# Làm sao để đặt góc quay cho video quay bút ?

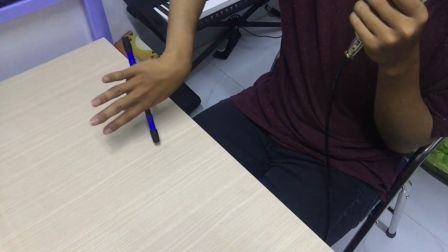(4:07)
đây như thế này nhiều em đặt ngược lại như này đó tới là hướng nó hướng vào cái phần mu bàn tay như này
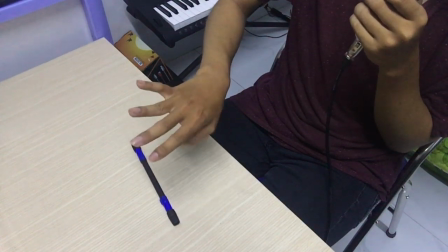(4:13)
đó thì khi mà quay cái cái tay này của anh em nó che hết toàn bộ cái chuyển động của cây bút rồi nó đâu có show chuyển động
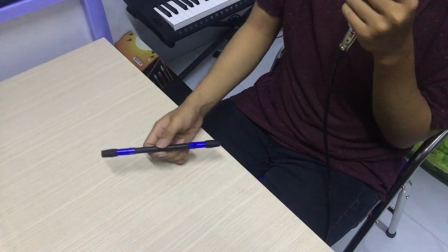(4:21)
ra đâu trong khi là cái quan trọng nhất trong cái trò này nó chính là cái combo thì anh em phải show nó ra như này đó
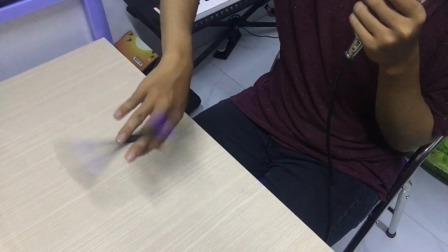(4:27)
anh em phải đưa cái đẹp ra chứ anh em che lại như này rồi xong rồi anh em quay thì cái chuyển động quốc nó bị
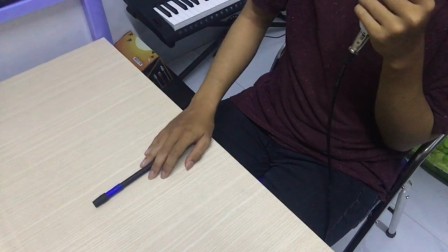(4:33)
che gần như là 6-70% thì tự nhiên là clip anh em gửi thì nó sẽ bị loại thôi chứ không có ai mà chấp
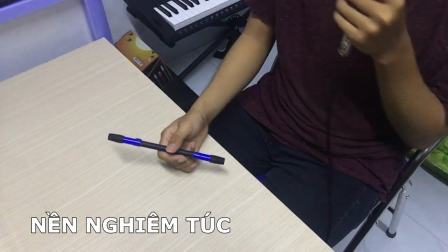(4:40)
nhận những cái clip kiểu vậy thứ hai đó là về cái nền thì tốt nhất là anh em nên dùng cái nền mặt bàn gỗ như thế
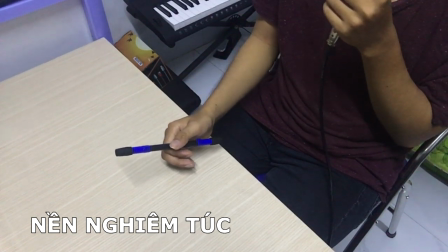(4:48)
này đó cái bàn này thì mình mua là tầm 500 ngàn dưới đó mình mua là 500 ngàn mua ở trên Lazada hay Shopee gì đó mình cũng không có nhớ Nói chung là nó cũng tư đối là rẻ Cái bàn này thực ra là nó là cái bàn ngồi bệt Nhưng mà
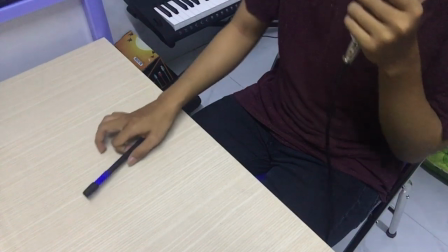(5:01)
tại mình kê cao lên Cho nên là mới được như vậy Để mình cho anh em xem cái cấu tạo ở dưới của cái bàn này
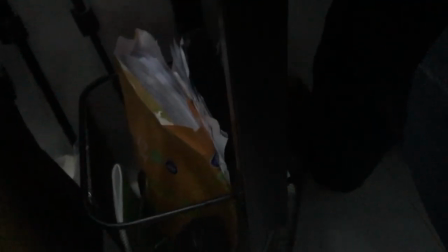(5:07)
Đây là bên dưới cái bàn của mình đó Thì anh em có thể thấy là mình kê nó lên trên 2 cái thùng gác Cái này thực
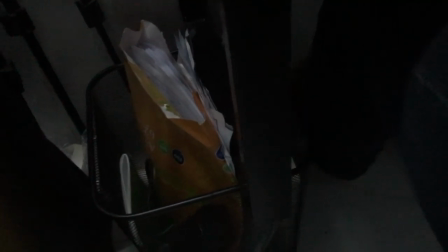(5:14)
ra là cái thùng gác Nhưng mà mình dùng nó để đựng tài liệu của mình
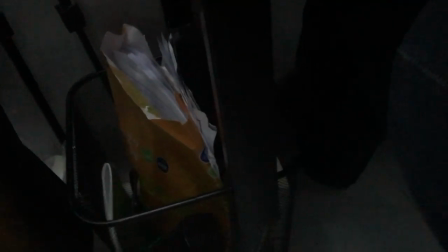(5:18)
Đó cho nên là nó không phải là 1 cái bàn cao Anh em có thể dùng cái cách này để mà áp dụng với những cái bàn ngồi bệt Thì nó sẽ rẻ hơn Tại vì những cái
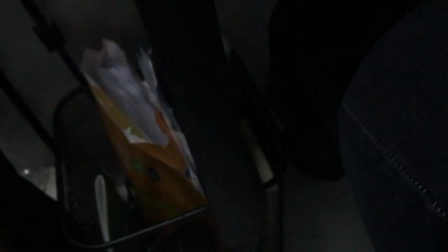(5:25)
bàn cao thì thường là nó cả triệu chứ lên lận Chứ không phải là nó 500-600 ngàn như này đâu
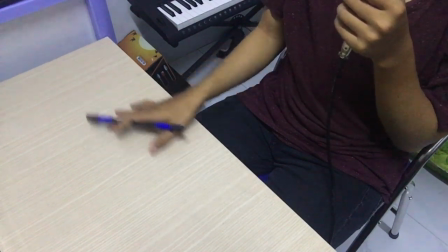(5:30)
Về cái hoa văn ở trên bàn thì nó cũng nên là nó tương đồng với cái cây mốt một tí Ví dụ như là anh em dùng mốt màu tối như mình
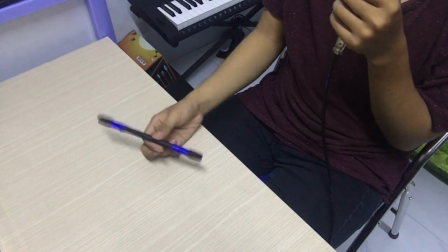(5:37)
màu đen như này Thì anh em nên dùng cái mặt bàn là nó màu sáng Nó màu gỗ sáng như này Hoặc là màu trắng các kiểu Chứ anh em đừng có dùng màu đen hoặc là cái màu gỗ Gỗ nâu đỏ đó thì nó sẽ bị chìm cái cây mốt xuống Thì cái khả năng bị lọi của anh em nó sẽ cao hơn là cái mặt bàn như này cái
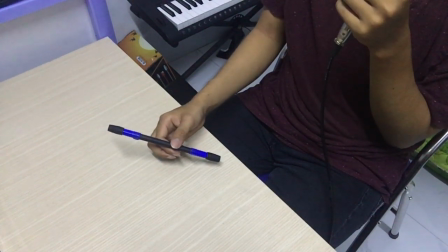(5:53)
này đó với lại cái mặt bàn thì nó cũng không nên là nó có hình đổ thứ nhiều quá hình con
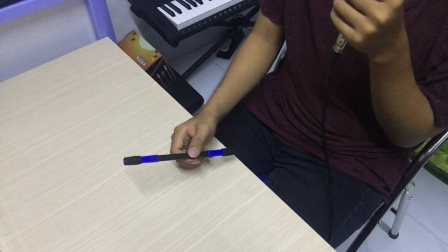(6:00)
này con kia hình hoa văn nhìn nó bị sến mà nhìn nó trẻ con quá nó không có nghiêm túc đó với lại cũng đừng có đặt quá nhiều đồ vật các thứ tùm lum nhiều anh em quay gốc lên mình nhìn thấy nó không khác gì là nó thì nó thì sợ
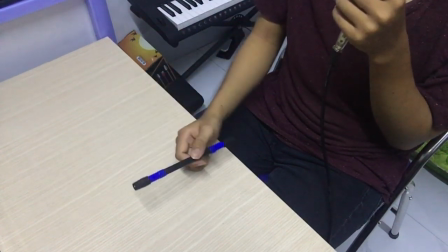(6:14)
em giận nhưng mà nhìn nó như là cái đống gác thì gửi cho một cái clip nghiêm túc mà anh em gửi clip vậy thì thường là sẽ không có ai chấp nhận anh
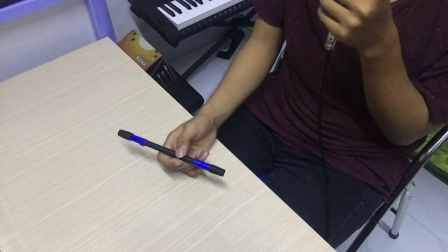(6:21)
em hết trừ những cái clip mà nó chơi chơi vui ta 7 80 phần trăm ai cũng để cái
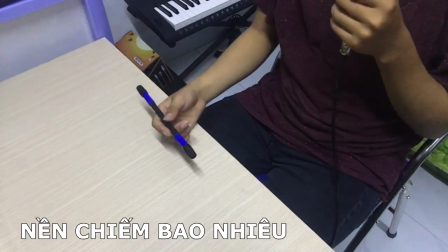(6:28)
gốc kiểu vậy thì mai ra người ta mới nhận kế đó là về cái phần cái nền nó chiếm bao nhiêu phần
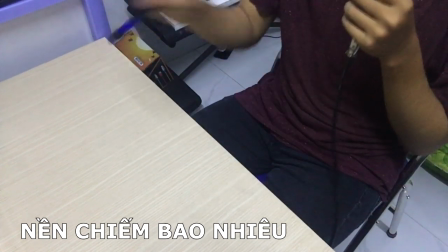(6:35)
trăm cái khung hình thì đây là một cái khung hình toàn bộ này làm cái khung hình thì cái cái nền đây là cái nền cái nền là cái phần tính
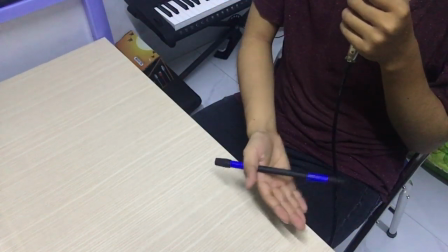(6:42)
từ cái cái tủ này dài cái bàn này qua hết cái bàn này luôn nó sẽ chiếm là nó sẽ tốt nhất là nên là cắt từ cái
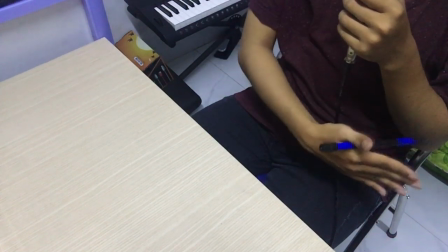(6:48)
khoảng cái áo mình cắt ngang qua luôn đó đó là tốt nhất còn cái này là tại vì cái bàn của mình nó nhỏ quá
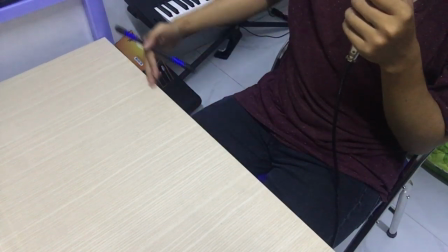(6:55)
cho nên là tạm thời thì mình cứ để nó chiếm cả phân nửa như vậy thôi nhưng mà tốt nhất là anh em nên để cho
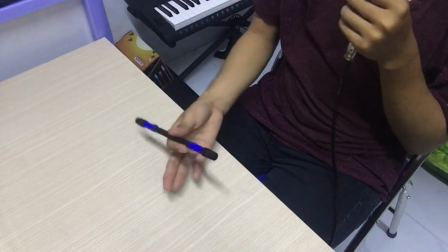(7:01)
nó cắt từ cái áo của mình ra đó thì clip này là clip của mình cho nên là mình cũng không có quan trọng cái vấn đề
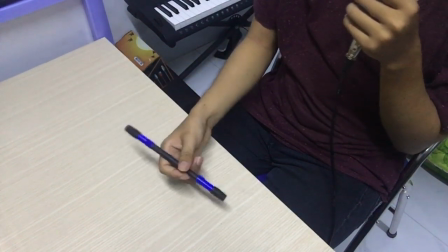(7:06)
đó còn anh em mà tham gia clip tập thể hay là đi thi đấu các thứ thì anh em nên là làm làm theo những cái tiêu chuẩn tốt nhất chứ đừng có làm theo cái clip chơi chơi như mình cái máy quay thì nó nên hướng vào cái vị trí mà anh
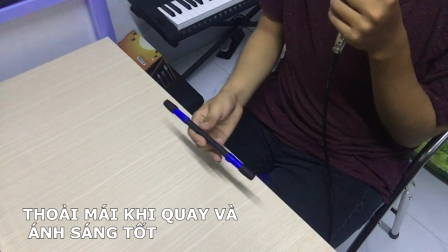(7:23)
em cảm thấy thoải mái nhất ví dụ như là đây mình để cái camera như vậy là mình cảm thấy rất là thoải mái khi mà cái tay mình
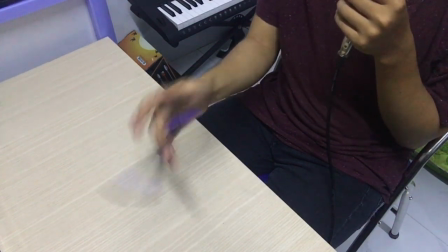(7:29)
nó để tầm khúc này đó trong các thẩm vi nền bàn như này đó thì cái tay mình nó cảm thấy thoải mái thì
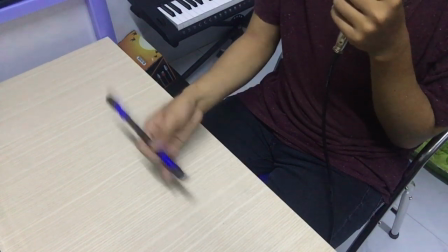(7:36)
lúc đó mình mới có thể làm được những cái kỹ thuật nó khó nó show hết được cái trình độ ra còn nếu mà anh em để mà anh em cảm thấy nó tù
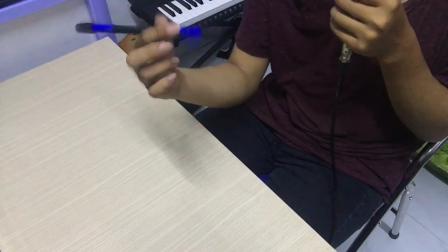(7:44)
quá dù như là phải đưa tay lên cao như này mới quay được hoặc là để tay xuống thấp
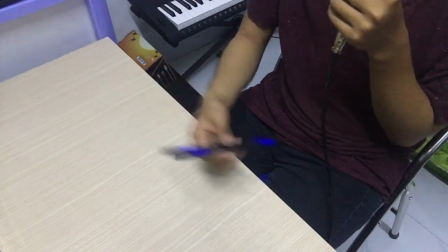(7:49)
quá các kiểu bị vướng đổ thứ đụng dây này đụng dây kia thì nó sẽ cản trở cái quá trình làm combo của anh em
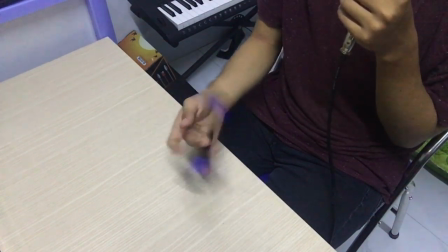(7:56)
cho nên là em cố gắng để cái gốc làm sao cho nó thoải mái nhất có thể và cái đèn thì nó cũng nên là sáng vừa đủ
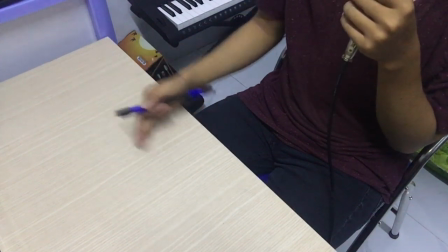(8:03)
nó phân tán cái ánh sáng ra hết cái mặt bàn như này Chứ nó đừng có kiểu như là mình thấy anh em để cái đèn nó gần quá Cái bóng đèn
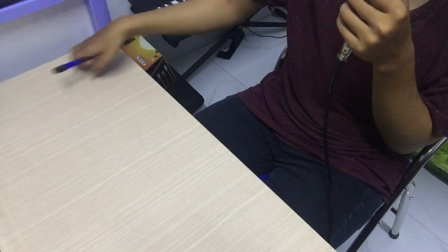(8:11)
tròn nó gần quá nó sẽ tạo lên một cái cục sáng sáng Ở cái góc như này Hoặc là góc như